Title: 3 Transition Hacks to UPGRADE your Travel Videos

That is true, but you have to save your best videos in the right places.
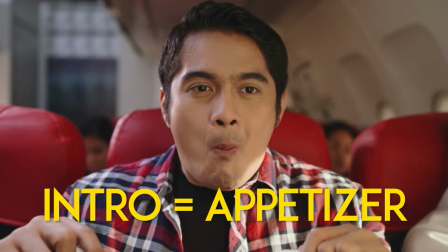Remember, the intro is just the appetizer for your main course.
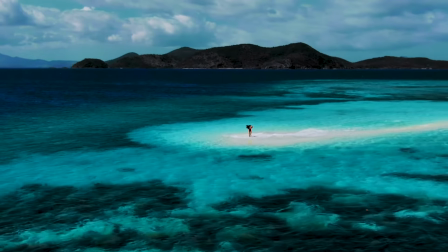So reserve those best shots, your most impactful shots in your main sequence. You have to keep your audience interested along the way. So one tip for that is to arrange your money shots throughout the video.
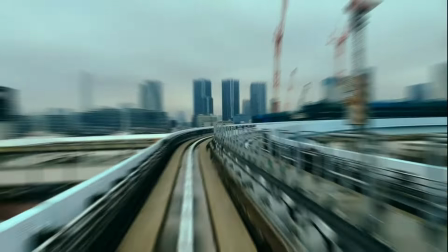And lastly, after creating a mind-blowing sequence, create a break in between. So mind-blowing sequence, break. It's for your audience to let it all process what just happened.
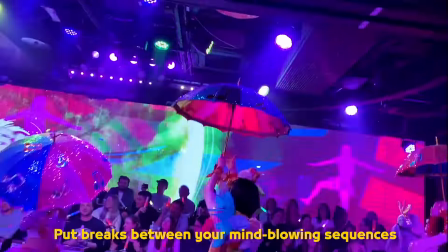Let it sink in to your viewers. If you create mind-blowing after mind-blowing after mind-blowing, it's too much for your audience. So mastering arrangement and pacing would really help you into applying your transitions seamlessly.
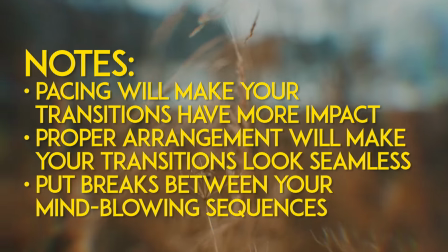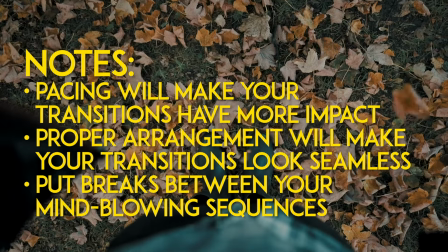And now the third and most important tip, flow and movement.
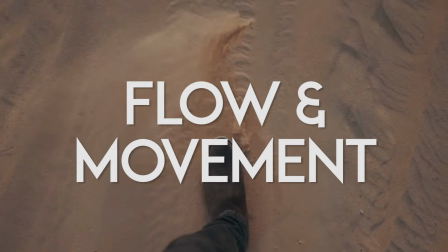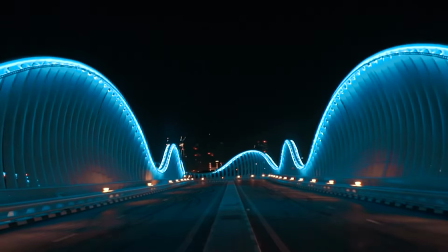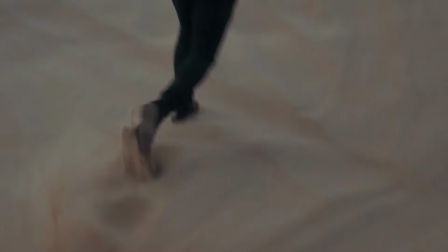Always keep a continuous motion throughout your video. You want your audience to be drawn into this 3D world you've created. So don't restrict yourself from using still shots and the same camera movements. Using the same movements will make your video draggy. An example of this would be creating sequences that lead to certain directions.
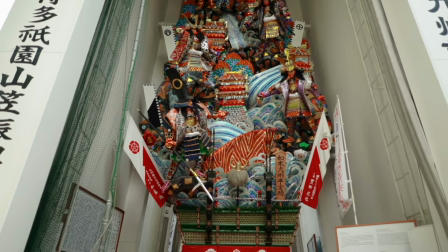Like in this video, notice how the flow went.
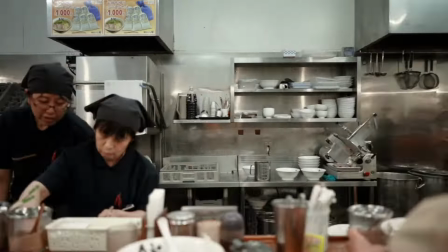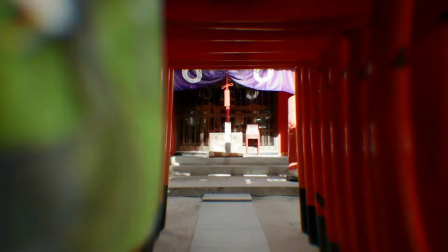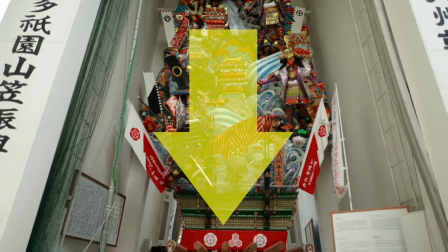I didn't restrict myself in a lateral movement. I played with the 3D space, going from downwards, switching to the left,
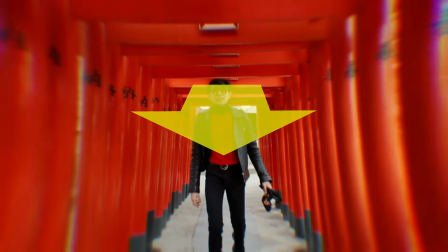went up, then switched to moving backwards. Creating this space draws your viewers in and letting them feel the space.
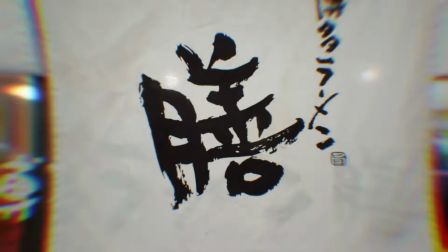Also, if you noticed the last part, I used the cliche zoom out transition, but it didn't look awkward because of the movement.
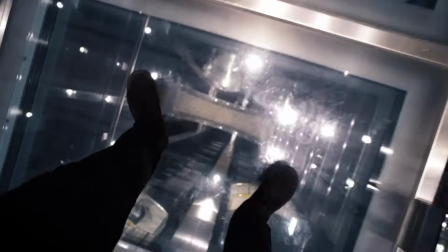Having your clip zoom out or dollying out before you zoom out transition and following it up with another dolly out would make it look seamless.
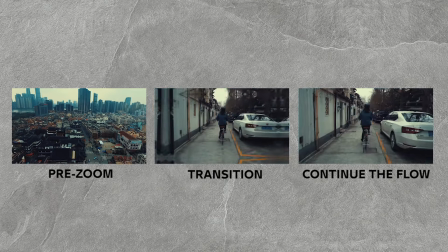Basically, you have to prepare the eyes of the viewers by creating subtle movements before and after your transitions. Here are more examples.
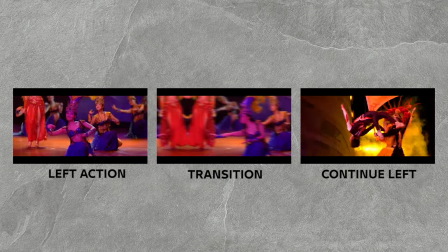As you can see, the scene starts with the dancer pointing to the left and the flow continues with the dancer who jumps in the left direction.
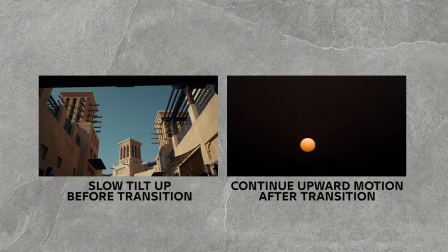Here, it slowly tilts up and transitions into the sun rising. You also have to remember that movement and flow is not restricted to camera movements, but also what is happening in your clips, in your footages.
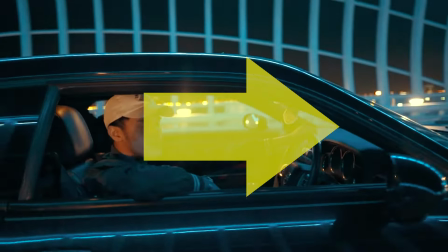For example, here, the footage starts with having the camera go to the right, but my camera movement stops, but there's still flow.
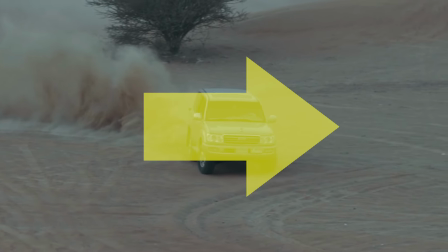Because what's happening in the scene is also in the rightward direction. Here are more examples.
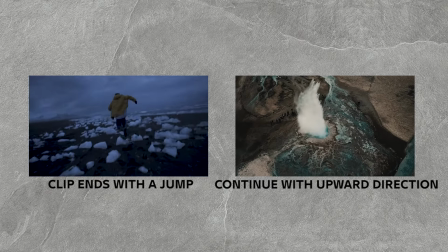Here you can see the first clip with someone jumping up, and the second clip continues with steam blowing upwards.
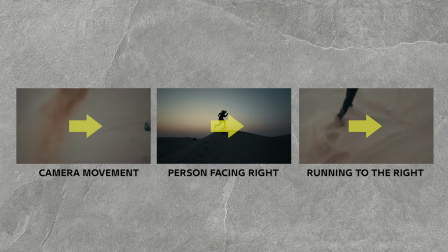And in this example, all three clips flow to the right. What if you don't have footages that are dynamic?
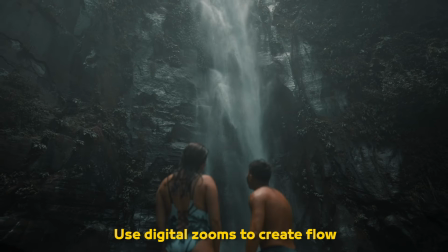You can add digital zooms to your still shots and create a constant movement out of these.
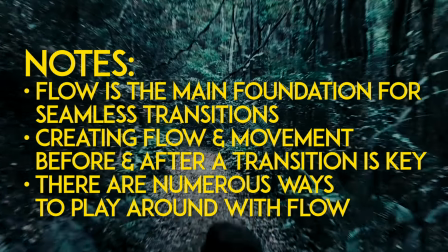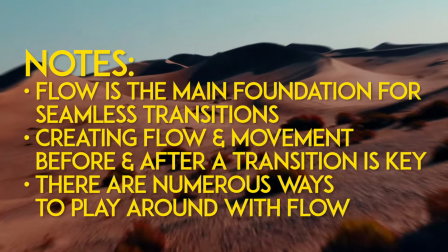So that's it for the 3 transition hacks on how to improve your videos. This is subjective.